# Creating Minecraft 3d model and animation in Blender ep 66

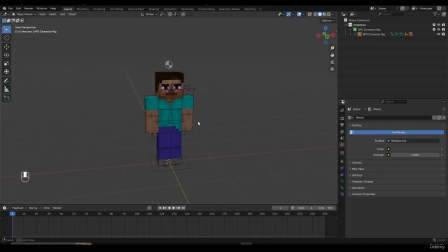(0:00)
Now it's time to make our first animation. By now, you already know the basics of Blender, basics of animation, so I think you're confident to jump into your first animation, which is going to be the idle breathing. We're going to start simple, and then we're going to increase the difficulty of the animations as we go on. So first of all, let's start by making the breathing animation.
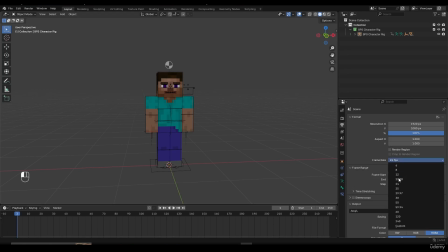(0:16)
First thing we need to do is go here, make sure our frame rate is set to 30 FPS, turn on auto keyframing, click on keying, and set this to location and rotation, and scale. Now, let's set our end frame to something like 30 because we don't need to animate on 250 frames.
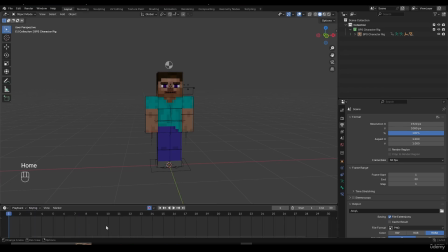(0:32)
Press on the home key to frame it. And now I'm going to play back and feel the animation. Let's see. Now I think it's going to be a bit too fast, so I'm going to set the end frame to something like 70, for example, so that we give our character a lot of time to breathe. So I'm going to set the end frame from 0 to 70, and let's see. So let's imagine the character breathes up and then breathes down.
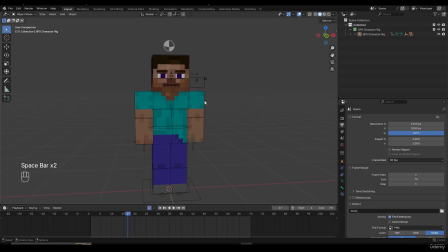(0:52)
Yeah, I think that's good enough. So now we can begin. I'm going to select the character. I'm going to click on Control Tab to go to pose mode. And now I'm going to select all the bones I'm going to need to animate. So I don't need to animate the legs. I don't need to animate the root bone. So what I'm going to do right now is I'm going to select the hands like this, shift select them.
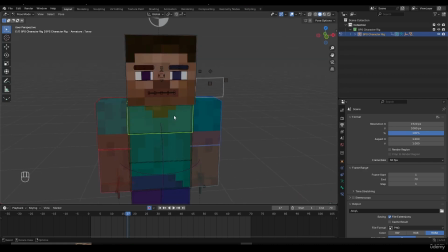(1:10)
I'm going to select the body. So this is the torso, this is the hip bone, and this is the pelvis. Then I'm going to select the head. And now what I'm going to do is I'm going to ignore the face because I don't really need to animate the face. So once I select all of the bones I need to animate, I'm going to go to frame 0. So I'll set this to frame 0.
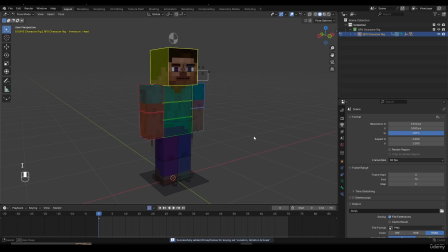(1:26)
And now once we go here, make sure to press on I to set a keyframe. Now the character is placed on the default position, which is what we don't want. So let's give a character some idle pose. So maybe I'm going to stretch out the arm. So I'm going to select the arm, press on R to rotate and move it on the side. And do the same thing here.
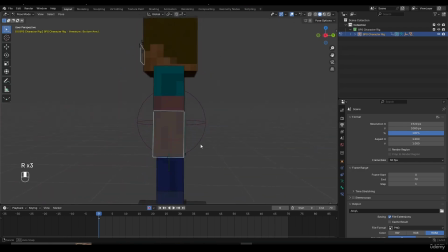(1:42)
Maybe select the forearm, move it slightly forward, just to break out the perfectionism and break out the robotic stance of the character. I can slightly rotate the head inwards, rotate the body inwards like this, select the pelvis, press on G. So if I press on G, it's going to move up and down.
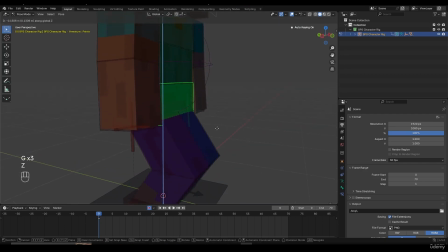(2:00)
So if I press on G and then Z, I can move it down slightly. If you want to move it on small increments, you can press a GZ and then shift. And now it's going to move on small increments, which is why I use oftentimes. So I'm going to move it down like this.
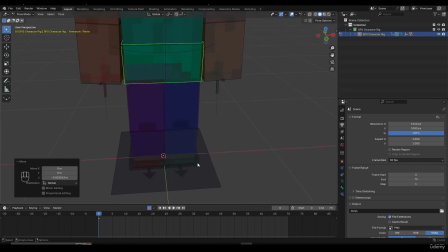(2:11)
Now, I told you that we don't need to animate the legs, but I'm still going to select the legs like this and then move them apart. In that process, if I don't want any keyframes to be added on the legs, I can temporarily turn off auto keyframing. Now I'm going to move the legs apart like this. And then you can see I don't have any keyframes added because I turned off auto keyframing.
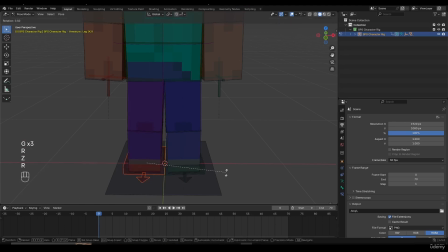(2:29)
So let's move the legs like this, maybe rotate them slightly. And now I just created a very default pose of the character. Now, once we're happy with it, select all the bones again. So select the hands, select the entire body, and select the head. Now, make sure to press on I to confirm that they have location, rotation, and scale keyframes again.
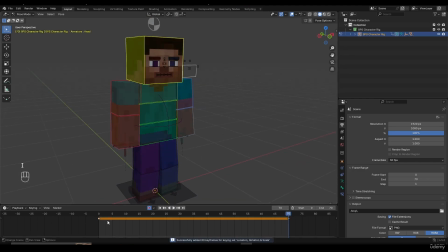(2:48)
Then go to frame 70 and then press on I again so that the animation loops and we have the same keyframe on 0 and 70. Now we need to add another pose. So we need to go in the middle, which is frame 35. And now I'm going to select the torso, press on Alt R so that it rotates backwards slightly.
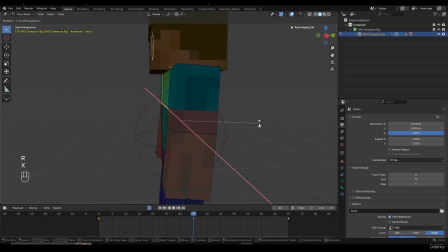(3:03)
And also I'm going to press on RX, rotate it backwards, and then GZ, and then move it up like this.
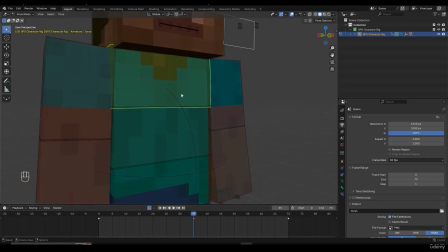(3:12)
So what I'm doing right now is I'm trying to stretch the character slightly. Remember squash and stretch, right? If I take the character and move it up, obviously it's way too much, but you can actually do it slightly.
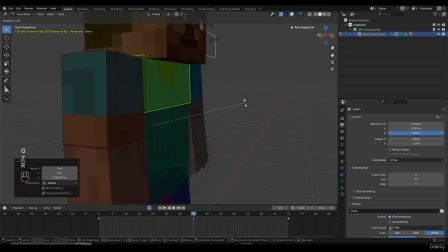(3:20)
So press GZ and then move it up slightly, and then RX, and then move it backwards slightly like this.
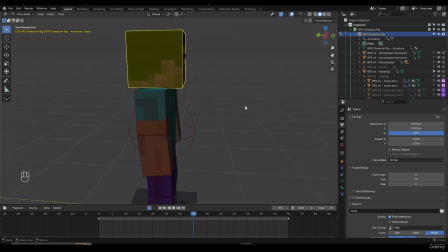(3:27)
Now, after we move the pelvis up, I can take the head and rotate it up slightly as well. So I'm going to press on R and then lock it on X axis and move it up like this. I can take the hands as well, select them together, press on R, X, and then rotate them backwards slightly.
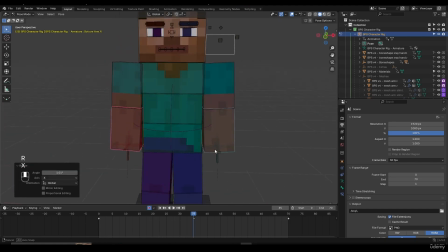(3:41)
I can also select the forearms and rotate them slightly as well. So the main idea is that the character is shrinked here, and then the character is going to expand here slightly. So now if I play back my animation, you can see what I have. I have this idle breathing animation. Instead of the character staying in one place all the time like a robot, it actually moves and has some personality.
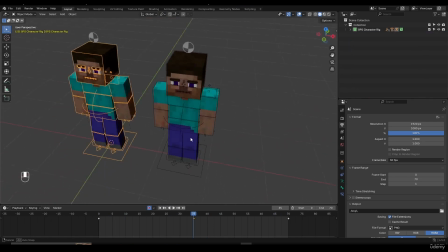(4:00)
Now, while we're here, I want to explain a very important concept, which is called twinning. In animation, you want to avoid twinning, which means you have two sides of the character which looks too symmetrical.
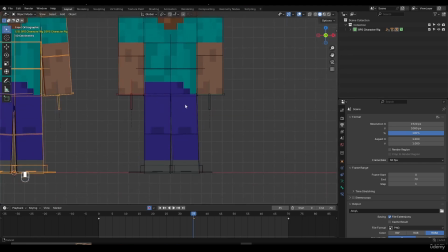(4:09)
So if it looks too symmetrical, it's going to look robotic and it's going to look unnatural.
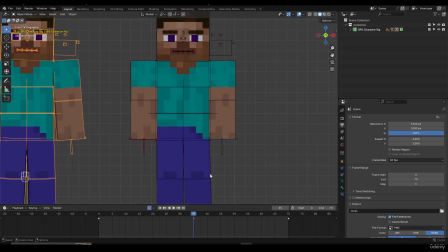(4:12)
So if I look at this character, the hands are in the exact same position, the legs are in the exact same position, and it's standing like a robot.
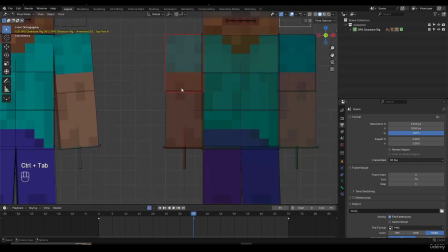(4:19)
But if you want to break twinning, you can actually take the character and make it look like this. For example, break out the symmetry, move the hand like this, rotate it like this, rotate it outwards like this.
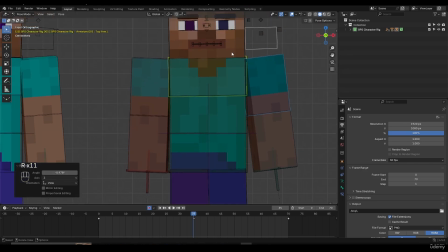(4:28)
Maybe move the hand, maybe move the body slightly like this. Rotate the head on the side, maybe inwards.
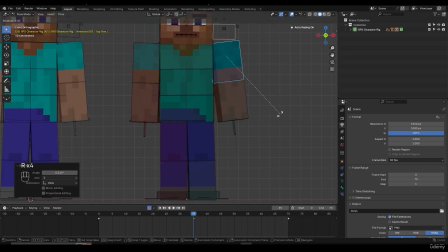(4:34)
Slightly rotate this leg, and that's it. Don't go overboard with it, but you get the idea. You want to avoid twinning because it's going to look way too robotic, way too mechanical.
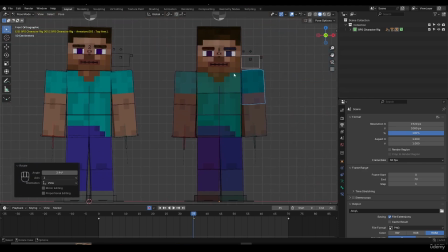(4:41)
So if you have a character like this, it looks way more natural. Or even this one looks more natural than what we had before. So if I do Alt R, Alt G, obviously that doesn't look very appealing. And this actually looks like a person doing something.
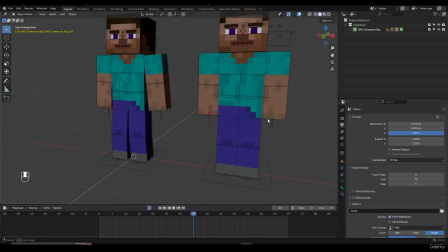(4:52)
And then this looks like a robot standing and then waiting for a command, basically. So I hope you get the idea, and now we can continue with the breathing animation. Now again, like with any other animation, we can watch our animation over and over again and see what we can improve.
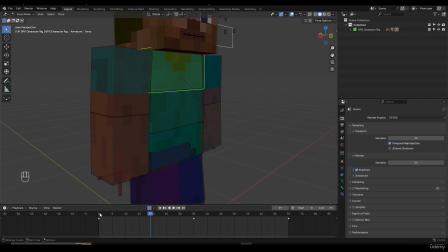(5:03)
So right now, only the torso is moving. So torso is moving backwards and up slightly and then forwards again.
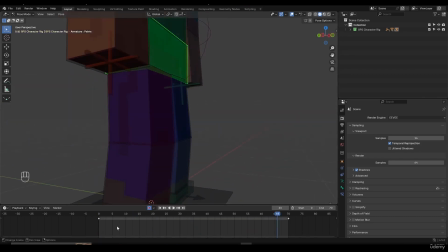(5:09)
So I can actually take the pelvis as well. So pelvis is bent down like this. Then I can go on frame 35, press G, Z, and then shift and then slightly move it up.
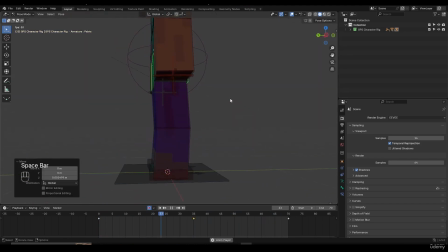(5:18)
Now if I watch my animation, I have way more movement in the pelvis and way more movement in the torso as well. And that looks very nice and appealing. So that's how we create very nice, very simple looping animation, very simple breathing animation. And again, if you want to loop it, you can select everything, press on A, select everything, Shift E, make cyclic, and that's it.
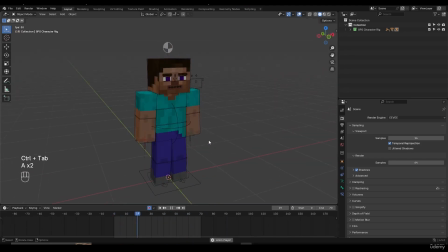(5:36)
So that's pretty much it about the breathing animation, and I will see you in the next lecture.